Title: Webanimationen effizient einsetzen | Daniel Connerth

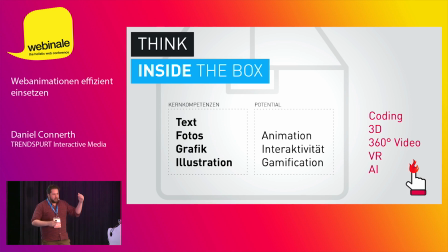[40:47]
Ihr habt jetzt gerade auch, das vielleicht nochmal so als Rückgang, ihr habt gerade ein bisschen verstehen können, hoffe ich, dass es eben auch ein komplexes Thema sein kann. Und wenn ich direkt ein komplexes Projekt plane, dann ist da die Wahrscheinlichkeit, in Fallstricke zu rennen, gerade Responsiveness etc.
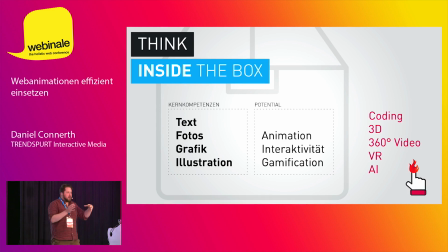[41:02]
sehr groß. Wenn ich aber sage, ich habe ein kleines Element, einen kleinen Baustein auf der Webseite, den will ich jetzt mal minimals mit Interaktivität und Animationen anreichern und nicht direkt ein riesen Telekom Smart Home Projekt machen,
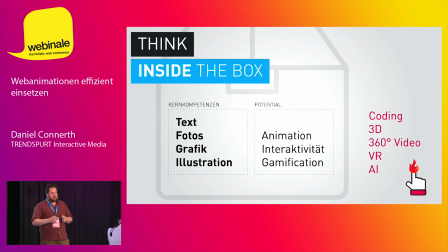[41:16]
dann kann ich da schon wesentlich effizienter und einfacher Mehrwerte schaffen und mich nicht verbrennen.
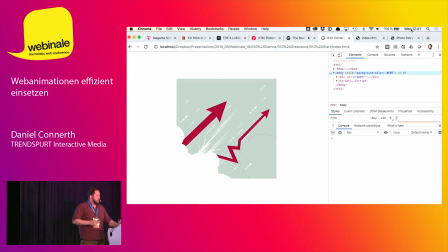[41:25]
Ich zeige eine kleine Demo, was ich da meine. Ihr solltet ja auch mal hier was mitnehmen.
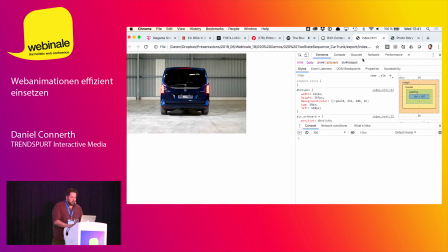[41:34]
Hier geht es zum Beispiel darum, das ist eher so eine Tech-Demo jetzt gerade noch. Und unsere Überlegung war, wie kann man wirklich jetzt mal aus normalen Bildern, mit einfachen Bildern,
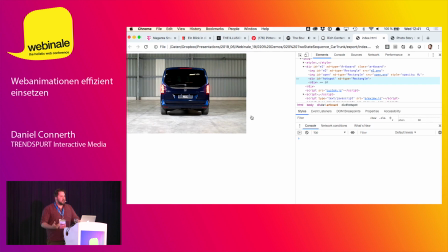[41:49]
kann man nicht damit schon ein aktivierendes Inhaltsformat schaffen? Und bin ich mal auf eure Antwort gespannt, aber wenn man jetzt hier zum Beispiel hergeht und ein Auto einfach nur zweimal fotografiert, einmal mit geschlossener Heckklappe, einmal mit offener Heckklappe und ihr seht es gerade rechts dann in dem Code tatsächlich,
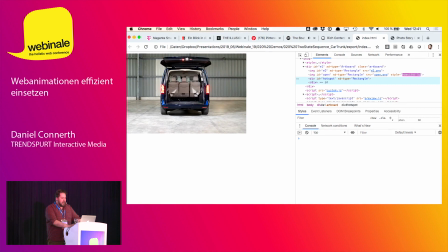[42:08]
wir überblenden dann einfach nur diese zwei PNGs, die genau übereinander liegen, indem wir die Opacity dann einfach von 0 auf 1 animieren. Und das on hover quasi. Das heißt, so wird für den Nutzer schon ein aktivierendes Erlebnis geschaffen.
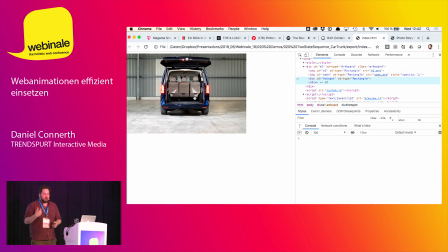[42:26]
Ist natürlich jetzt kein Minimal zu formen, aber es geht darum, euch ja ein bisschen inspirieren zu können hier, dass man also hier schon reingezogen wird als User und mehr erfahren möchte. Dann kann man zum Beispiel dann draufklicken und dann entscheidet ein Callout oder so, aber dass es halt mehr ist,
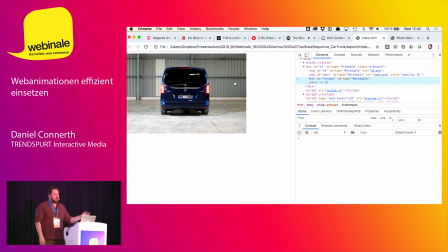[42:43]
als wenn ich jetzt einfach nur ein statisches Bild hinmache oder einen Container, der sich selber dreht.
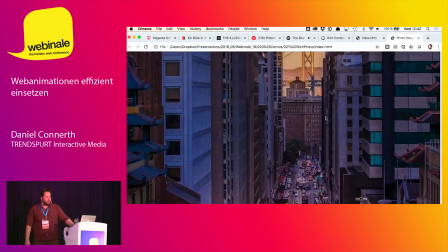[42:50]
Hier nochmal ein anderes Beispiel, wo es auch wieder darum geht, mit möglichst wenig viel zu erreichen.
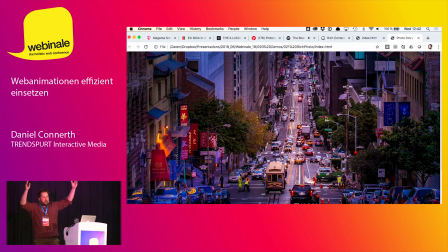[42:57]
Das ist am Anfang kein Video. Es ist ein Bild, was hochformatisch geschossen ist und im Hintergrund einfach nur bewegt wird, hinter dem Container, hinter dem Div-Container. Fühlt sich aber an wie eine ganze Kamerafahrt.
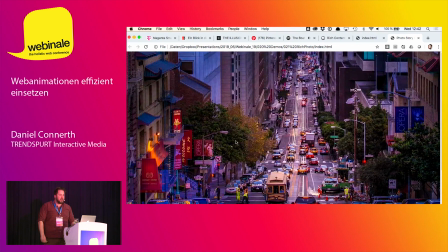[43:11]
Und das genauso hier so einen Magneteffekt drauf zu setzen, das sind auch Sachen, die kann man dann in einem Framework abstrahieren und dann jedes Mal auf Bilder, wo man das gut findet, anwenden, sodass dann halt so ein leichter Parallax-Effekt erscheint,
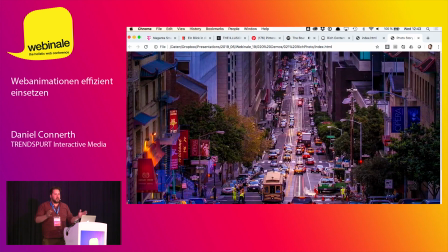[43:25]
indem ich jetzt einfach nur die Mauskoordinaten quasi auslese, und das Bild gegengesetzt zu den Mausbewegungen halt so leicht hin und her bewege. Und das ist dann halt auch was, was ich in Workshops mal ganz oft gehört habe, ist es gut, wenn man die Kunden überraschen kann.
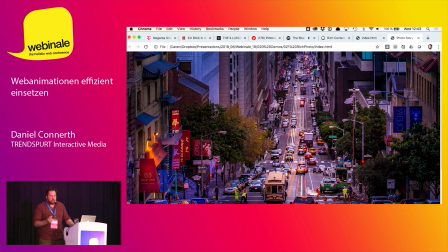[43:38]
Wenn man auf der Webseite mal was macht, was derjenige nicht erwartet, weil dann kriegt man Aufmerksamkeit und kann halt vor allen Dingen die Aufmerksamkeit auf wichtige Aspekte lenken. Auch da nochmal kurz die Betonung, es geht nicht darum, dass man das jetzt überall einsetzt und dann ganz viel macht auf der Webseite und alles fliegt rum.
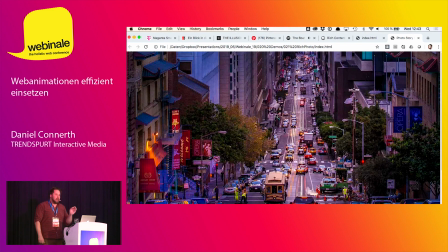[43:53]
Nee, ich kann mit Animationen, mit Bewegungen die Aufmerksamkeit bewusst auf relevante Aspekte lenken,
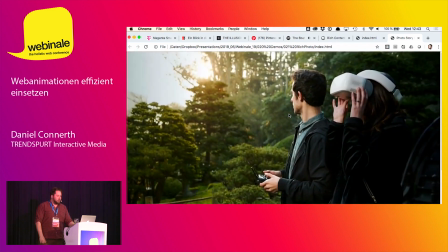[43:59]
um da halt eben dann eine Conversion zu erzielen.
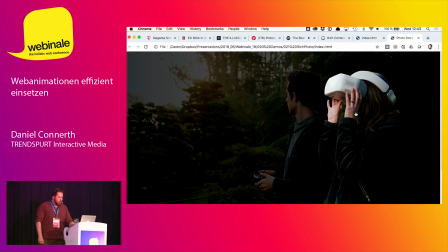[44:04]
Hier auch, das ist einfach getraced und also in Illustrator nachgezeichnet,
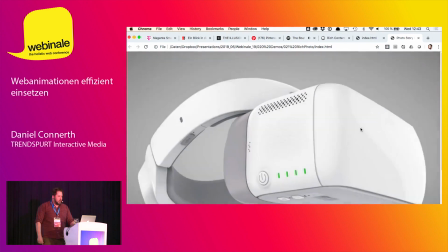[44:10]
eine Maske draus gebaut, drüber gesetzt und dadurch kann ich hier ein ganzes Interface bauen. Also ich will jetzt hier auch nicht zu viel zeigen, aber einfach mal so als Inspiration.
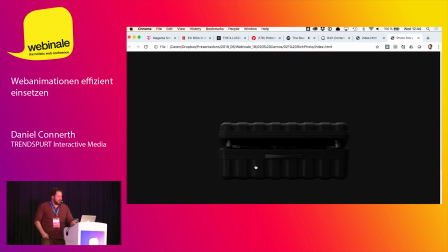[44:19]
Auch hier kurz nachgezeichnet und dann einfach da rumlaufen lassen als Animation. Hier auch dieses Öffnen sind auch wieder nur zwei Einzelbilder. Und dann kann man auch zum Beispiel hier eine PNG-Sequenz hintereinander ablaufen lassen. Das ist auch keine Full-Fledged-Animation, das sind einfach Einzelbilder.
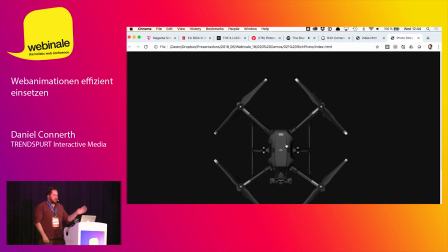[44:37]
Klar, die ist jetzt von dem Dateivolumen her ein bisschen größer. aber wenn ich das auf einer Unterseite irgendwo mache und nur fürs Web, dann ist das auch vertretbar.
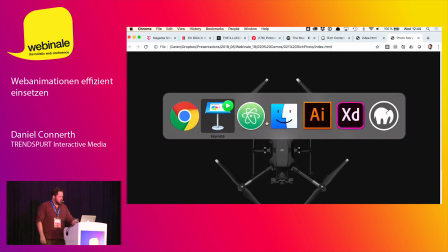[44:46]
Das muss man halt natürlich immer schauen.
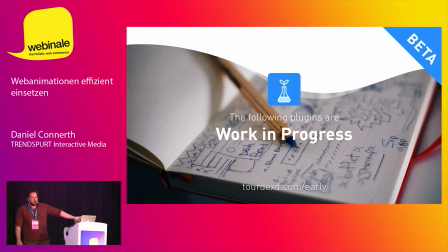[44:51]
Das ist so das Grobe.